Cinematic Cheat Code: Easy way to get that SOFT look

All right, so I wanted to do something a little bit different for you guys today. Recently, there is this new thing I've been using in some of my videos to add just like a little extra flavor, a little extra oomph, if you will, make things feel just a bit more cinematic. Boom. Fog machine. Now, hold on. I know what you guys are thinking. A f***ing fog machine? Like, nice, cool. Not trying to make my videos look like a shitty 80s horror movie. but wait we're not talking about using this thing like a normal fog machine for like haunted houses or special effects or something like that but as a
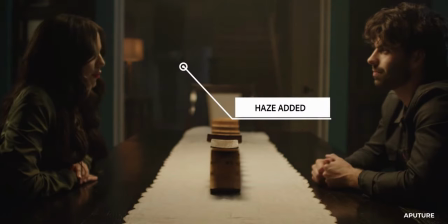haze machine it's not exactly new news some of you might know that haze machines are used to enhance the effect of light and help create atmosphere because of this they're widely used in the filmmaking industry in fact i can guarantee that you've seen movies and
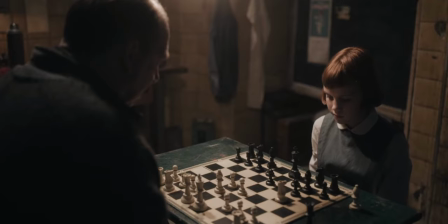tv shows that use these things it's used to create depth and diffusion and just overall soften the image, which if you guys haven't caught on by now, softness is your friend. It's a huge part of why you see people using things like ProMist filters on their lenses lately.
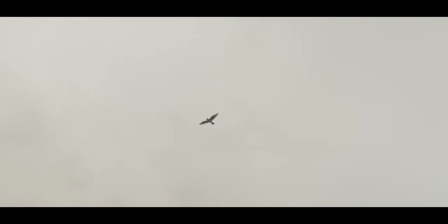We can effectively create more of that filmic, you know, cinema feel with the haze, aiding to take that digital over-sharpened edge off of our footage.
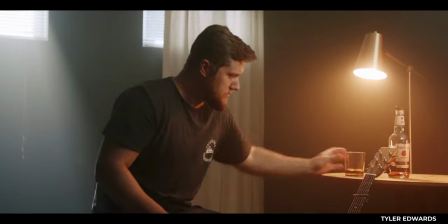It brings the atmosphere to life in a way that can add to that nostalgic character that you often find in movies and TV shows that allow you to connect and resonate with that scene even more. You guys might recall that I used this thing in the b-roll that I shot of the Peter McKinnon bag, the video that I put out just last week.
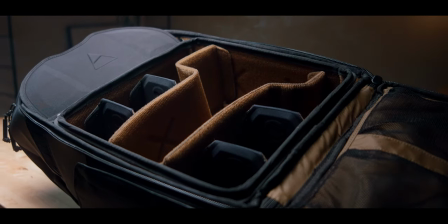I wanted to make that scene really hit hard and feel sort of mysterious,
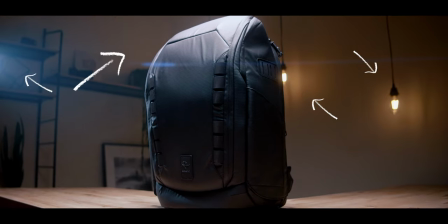so I used a bold overhead top key light and along with a few practicals then added in the Haze to really tie everything together. And in all honesty, I think it turned out pretty sick. Now, the thing is, real haze machines, not fog machines, are expensive.
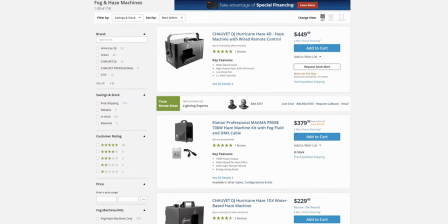Like, we're talking a couple hundred dollars at the minimum for, like, a budget one. They do also make this thing called atmosphere in a can or haze in a can, which some of you might have heard of, but that stuff is also pretty expensive.
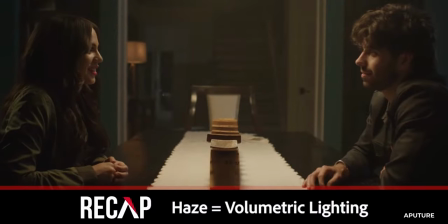Fog machines effectively do the same thing, but their output is a lot heavier and denser. But if we just, you know, take the fog and loft it around and kind of thin it out, let it settle for a while, boom, you have Haze.
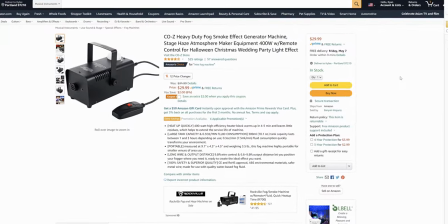I found this little guy on Amazon for about 30 bucks. It's compact. It's lightweight. It comes with a wired remote and then also this cute little wireless one. And then of course we need some fog liquid. That's another 10 bucks or so, but that's, that's it.
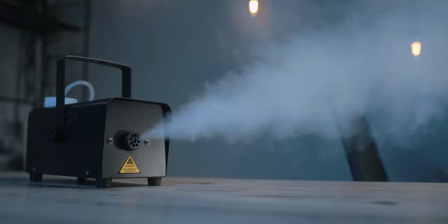So I want to take you guys through a few shots I set up and kind of show you the before and after look we can achieve by using Haze.
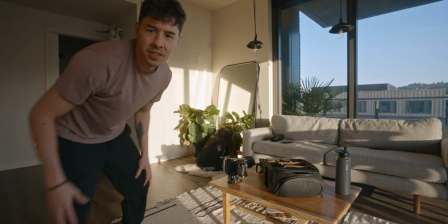Testing.
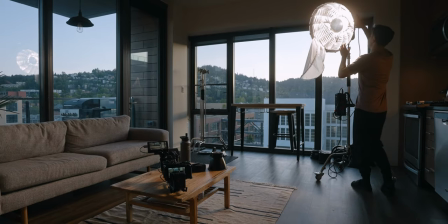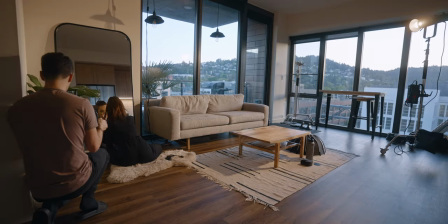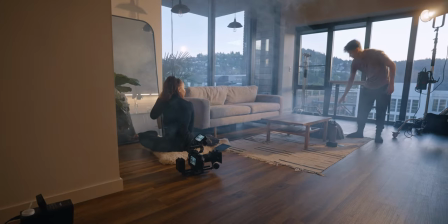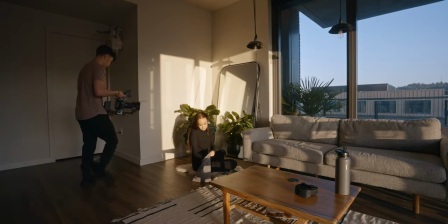So what inspired the shot and really this video, to be honest, was just the sunset that we had coming in through our apartment windows.
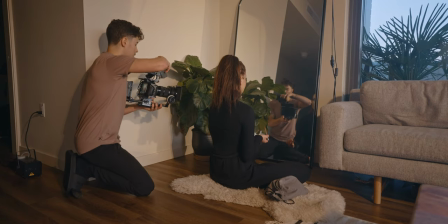This light was just raking across the back corner here where we have the mirror. I thought it looked really nice.
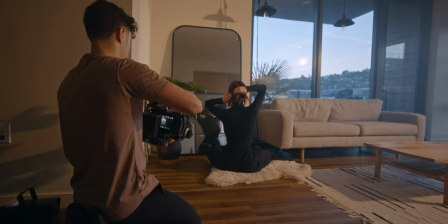And so I set up this nice little vanity makeup shot with my girlfriend. The light went down, unfortunately.
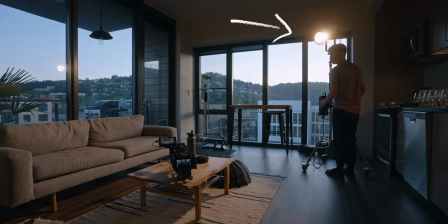And so I had to light it with the Aputure 300X with a reflector to recreate that golden hour light.
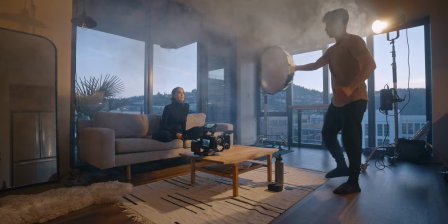I wanted to shoot a couple different angles, a wide shot, and then maybe like a medium close up.
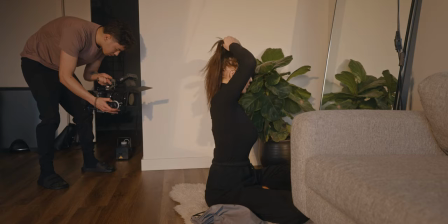And this is our result.